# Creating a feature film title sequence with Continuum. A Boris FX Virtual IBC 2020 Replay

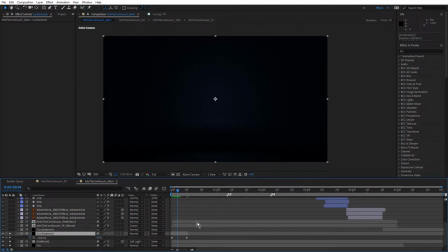[12:23]
So I've just used a nice black solid there and added a couple of opacity keyframes that we start in darkness. Let me just turn the text on, where is it? Let's see, I think it's this layer here.
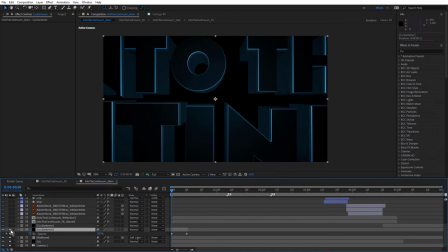[12:38]
So there's a text you can see without that psych darkener, it's quite bright, but I really wanted this to be quite dark. And as it turned on to start to sort of brighten up the background,
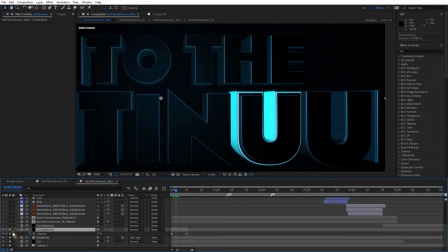[12:51]
that looks a lot more like neon light now, but with that darkener off, just not quite as much.
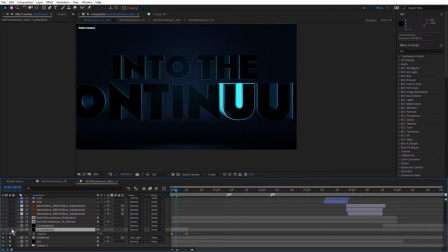[12:57]
I mean, you do see more half tone, which is nice, but I just wanted it nice and dark. All right, so above that, we have this layer here and this is my fake illumination layer.
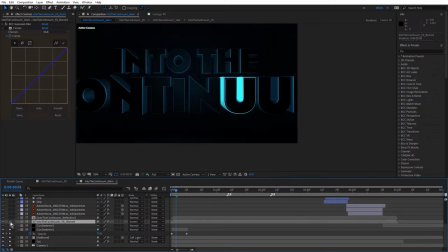[13:16]
You can see if I just turn that on, notice how that's actually brightening up the background a little bit. Let me just turn these off and also turn this one off or unsolo it. And for this, I've used BCC Gaussian Blur. I do have curves, but it appears that I've turned that off.
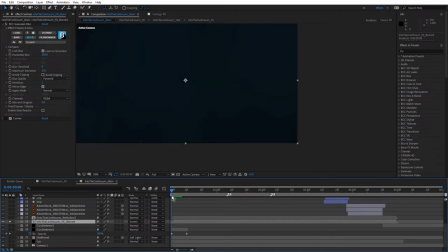[13:37]
So if I just come to an area where we can see it like that and just bring that blur right down, you can see I really maxed out the blur like that. What I was going for here was a look where as the letters turned on,
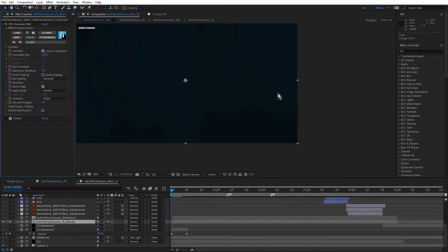[13:57]
they appeared to illuminate the scene a little bit. It's a really, really fake, hacky, global illumination look. So let's just bring those back on again.
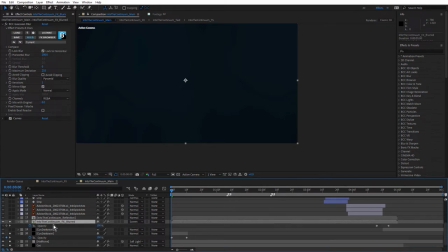[14:14]
And just check out my opacity, and my opacity is 100. Come back to this text and just turn this on and off again.
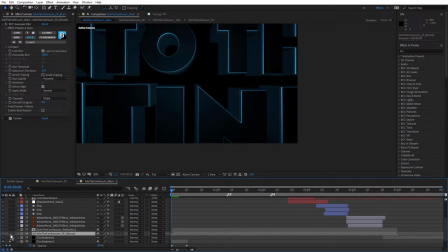[14:25]
So you can see how it's actually brightening up the background, so obviously it's a duplicate of the Title Studio text, so as this gets brighter, then the blurred version gets brighter as well, so it looks like it's lighting up the background.
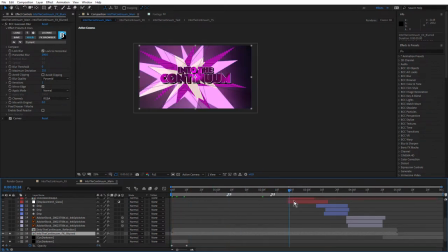[14:41]
And it's much more obvious when we start to get to these sections here.
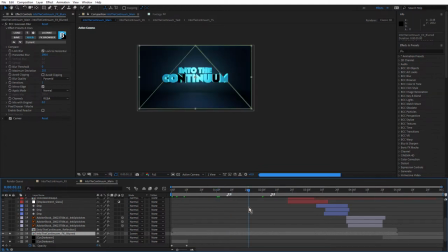[14:46]
You really start to see it in the areas where we put the treatment on the text.
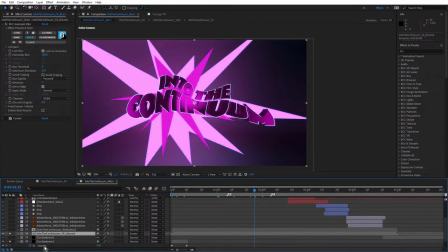[14:52]
You can see there, look at that pink on the background there. If I turn this layer off, that's what we have.
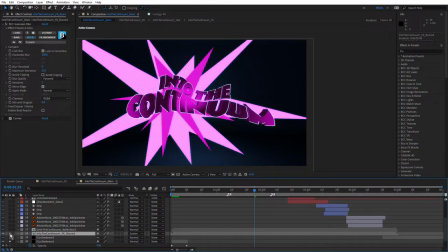[14:59]
But that nice big Gaussian blur, BCC Gaussian blur, really brightens up the background.
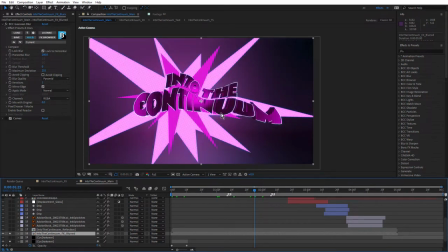[15:04]
So super hacky but effective way to make that look as if it's affecting the seamless site. Let's just come back because we don't want to get too far into that just yet. Come back to here.
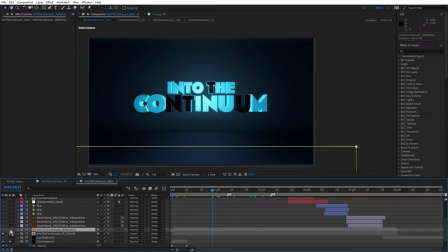[15:18]
And also the reflection is a bit of a fake as well. I've used BCC reflection and just done a nice soft reflection in the floor.
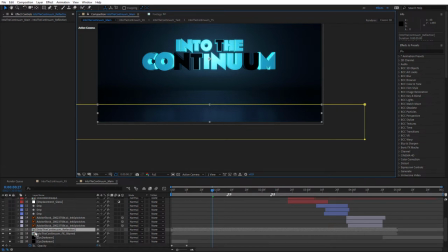[15:27]
Tidal Studio isn't ray traced. so I wasn't able to do effective ray traced reflections in the floor, but it's just as easy to do that directly in After Effects using BCC reflection. You can see it's actually inside a pre-comp.
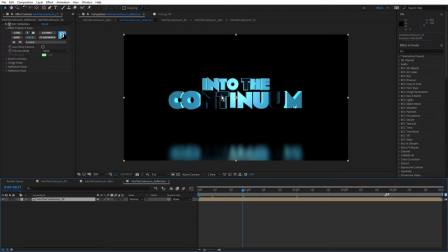[15:45]
So if I double click that and just select it, there's my text, there's my reflection using BCC reflection. And I explained this in a little more detail in tutorial number two of the series. Really great useful effect for adding quick reflections into things.
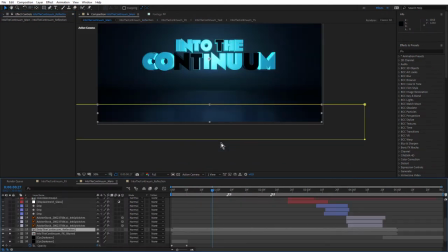[16:06]
And the reason I've pre-composed it is because, just pressing shift escape there to come back to that comp.
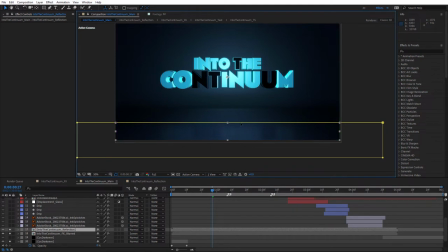[16:13]
It's because I needed to mask it out. I only wanted to see the reflection. I didn't wanna see the continuum text and the reflection. I wanted the mask individually or separately from the reflection. and you can see I've only got an opacity of 10%.